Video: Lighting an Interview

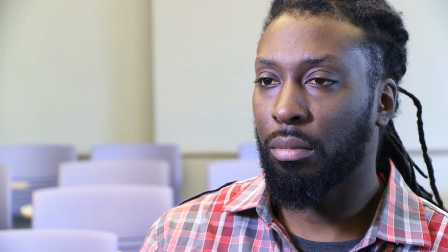So I'm going to turn off the ceiling light here.
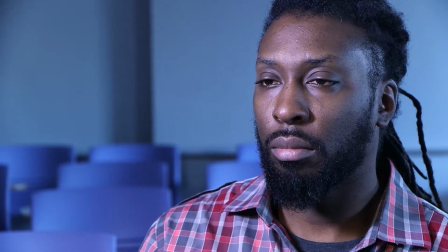Once I turn off the ceiling light, you'll notice that Ron's not overexposed anymore, but also the room is pushed further in the background because not all of the room is lit.
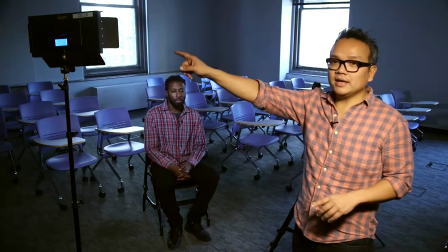Only the part of the room where this light is shining on is lit.
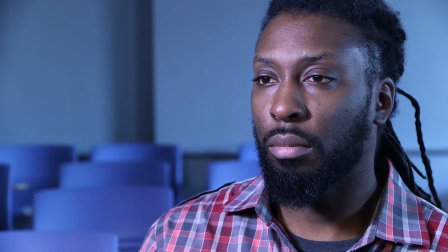And right now it's currently focused on Ron, so he is popping out of the shot more than he did before when the entire room was lit.
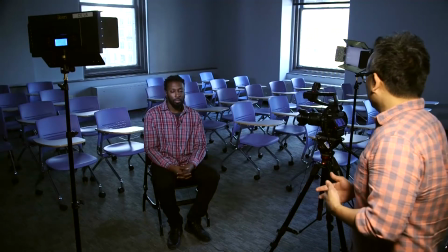So this is controlling the environment right here.
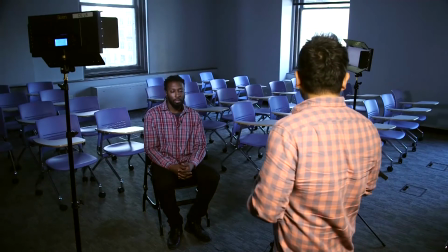So in this case, if you notice, in this shot, he looks good, but everything's blue because we haven't white balanced yet.
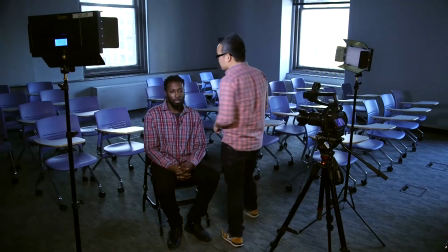But if you only use one light on your source, you notice that it'll cast shadows, right?
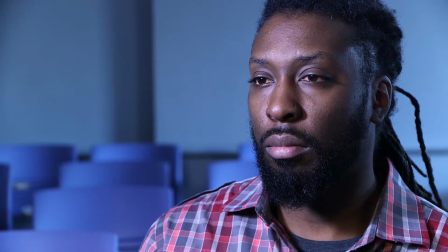So right here, this side of his face is very well lit, but over here, there's some really dark shadows.
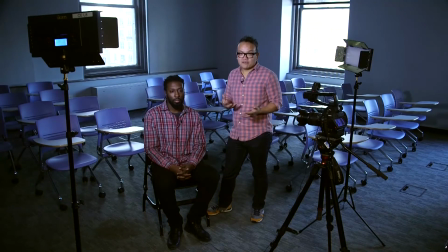Sometimes you could use this to dramatic effect, depending on the story that you're trying to tell. There might be, a court case or a bit of mystery or a bit of intrigue in your story, and that might work depending on your story topic. So in this case, if you want that, I would just leave one light, and it's very dramatic in this lighting.
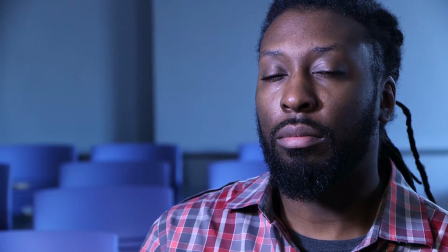If you want it to be more even, what we're going to have to do is put a second light over here to balance out these shadows.
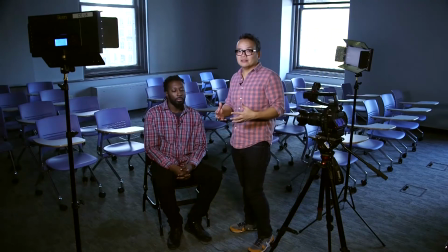Where I have my first key light over here, my second light is going to be on the other side to the side of Ron. And often this light is called the side light for that very reason.
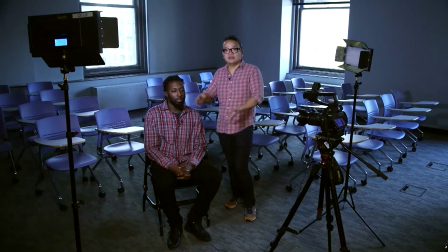Sometimes it's called the fill light because I'm going to be filling in the dark areas of his face right here.
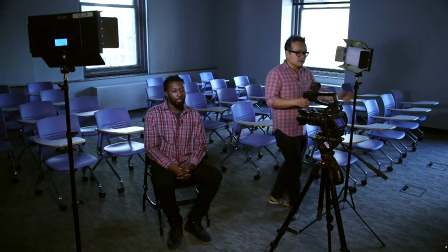So I'm going to grab another light right here.
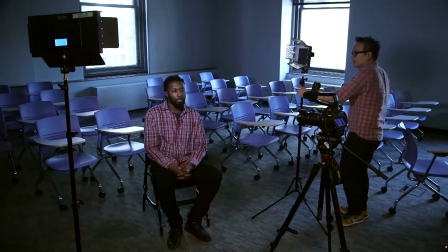If you notice, I'm going to move my environment, move this chair because I need a little bit more room, and I'm going to turn this light on.
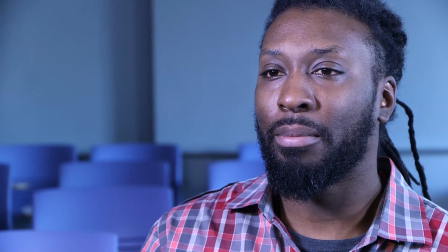Ron pops out of the background like he did not before.
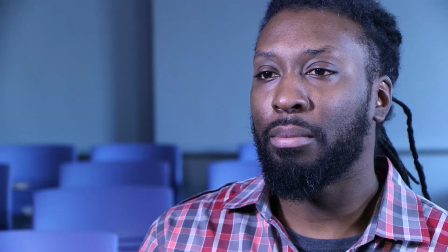So now I have Ron properly framed, properly lit the way I want it,
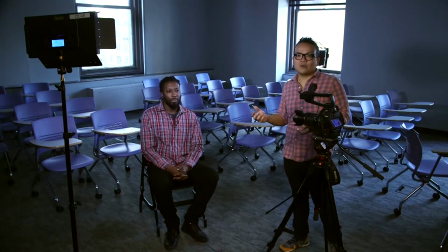but now he still looks bluish, and what I want to do is white balance this shot.
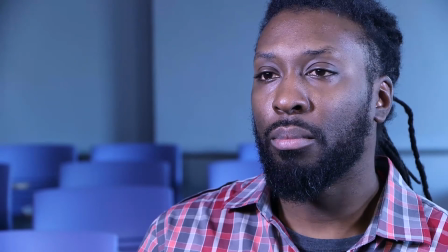Currently the camera is thinking that I'm shooting in tungsten light or light in this room.
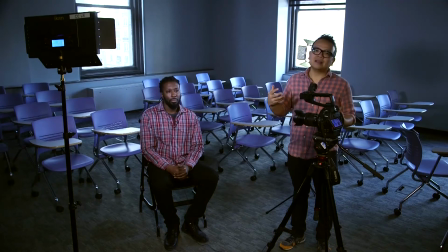What I need to tell the camera is that I'm actually using daylight balanced light, which is what these lights are.
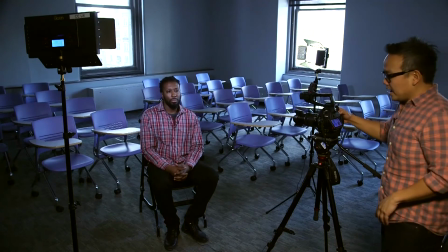So if I go into my camera settings and I change the white balance
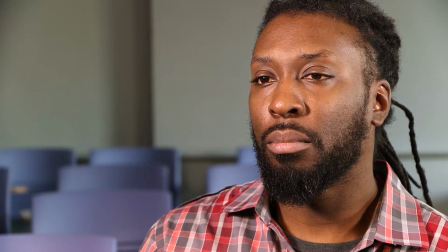to daylight, you notice that Ron no longer looks blue.
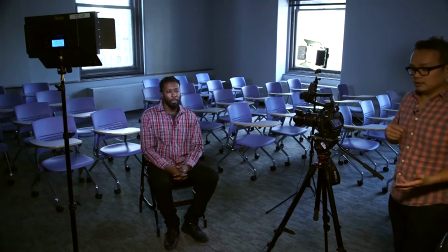He looks more natural skin tone.
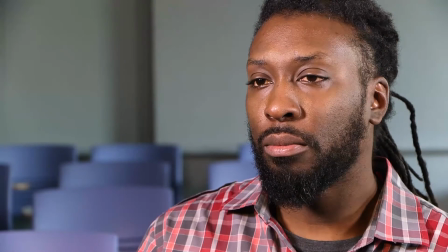I can modify this with my camera a little bit so that he looks a little bit more human and less than that sickly blue.
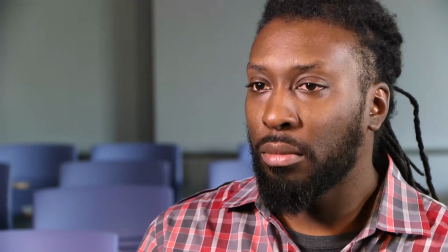And in this case right here, when I do that, I have Ron who's well lit,
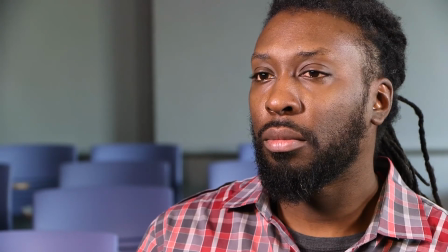he's popping from the background, and his skin tones look natural. He's properly exposed because I'm checking my zebras, and I'm ready to conduct my interview.
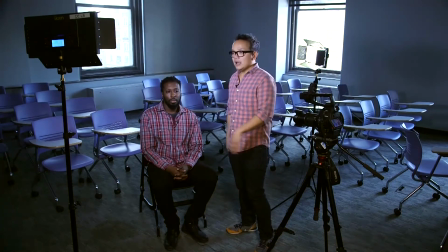So I have the mic 6 inches away, I have him positioned in an angle that makes sense with the camera,
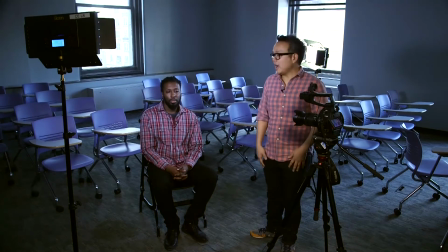I have him looking into the frame using the rule of thirds, I have a key light that separates Ron from the background.
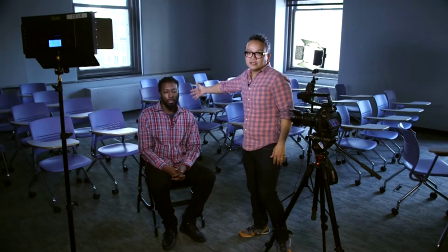I don't have anything distracting coming out of Ron's head in the background.
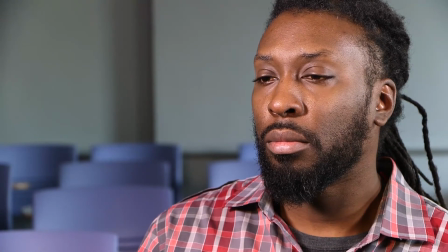The background has some meaning because it's in a classroom, and I think you can see some chairs in the background in my shot, but there's nothing distracting the viewer from Ron. So there you have it. That's how you set up an on-camera interview. Those are the steps you want to go through.
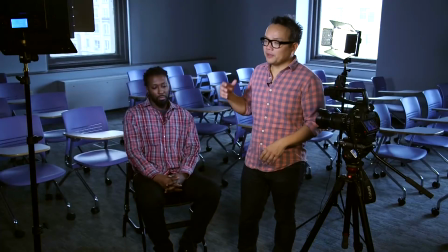And just so to review, the first part is your environment. You want to pick a room, a location that makes sense editorially, if possible. Also, you want to pick a place that has minimal noise. Oftentimes, it's really smart to go into these locations and do a scout, see if the traffic's too loud, or see if the vents are too loud, or see, if, for example, if you're interviewing a chef and they want to be interviewed at their restaurant,
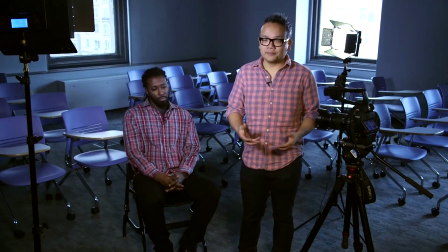maybe it's too loud and too distracting to record there. Once you've determined your location,
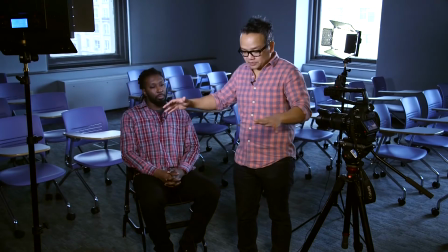what you want to make sure is that you set up the interview with all the gear in an appropriate way.
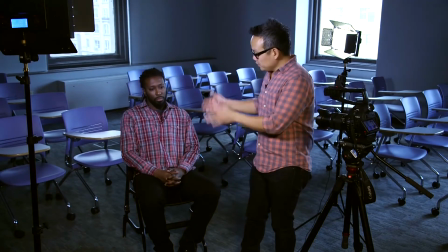You want to identify where you place your subject,
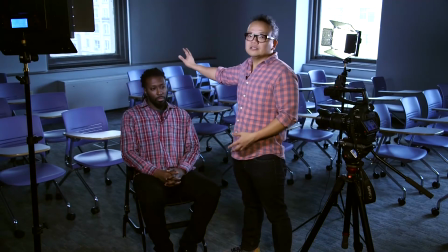and you want to place your subject in a position where there's a nice clean background that's not distracting, that may have some additional editorial value.
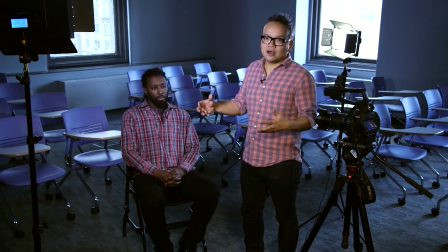In this case, we're in a classroom. If Ron was a student this would make sense, or if Ron was a professor, this would make sense in terms of the interview. Once they've been positioned, you want to make sure that your camera is set up in a way that gets a really nice composed shot.
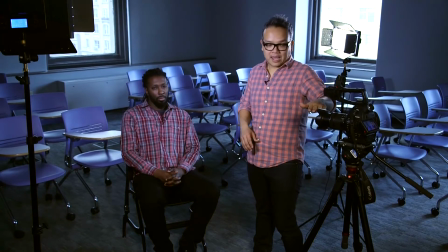The first step is obviously lining up your camera to eye level of your source. What you don't want to do is shoot down on your source or up at your source. And you want to frame your source using the rule of thirds.
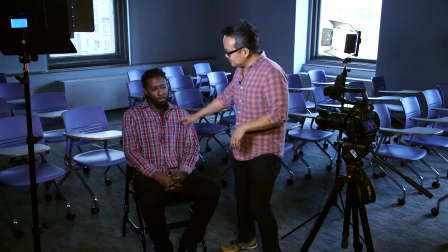Finally, you want to mic your source 6 to 8 inches away before you set up your lighting.
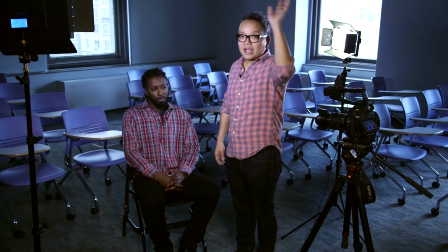Once all that's good, you can set up your lighting. Eliminate any extraneous light because you want to control the light in your room.
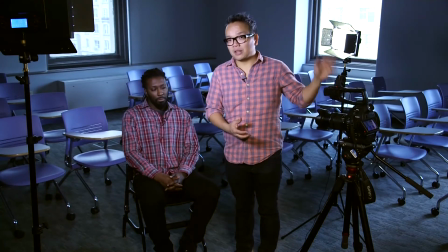So oftentimes turning off lights or closing blinds is one way of controlling external light.
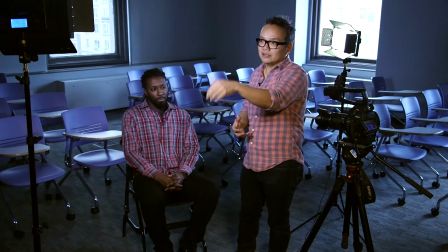And once you've done that, you're going to bring in outside light or artificial light to highlight your source.
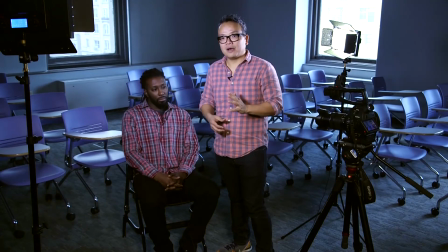One light is going to cast shadows. 2 lights is going to blend them out. But once you combine that together, you're going to have a shot that really pops. And that's it for this tutorial. Good luck with your interviews.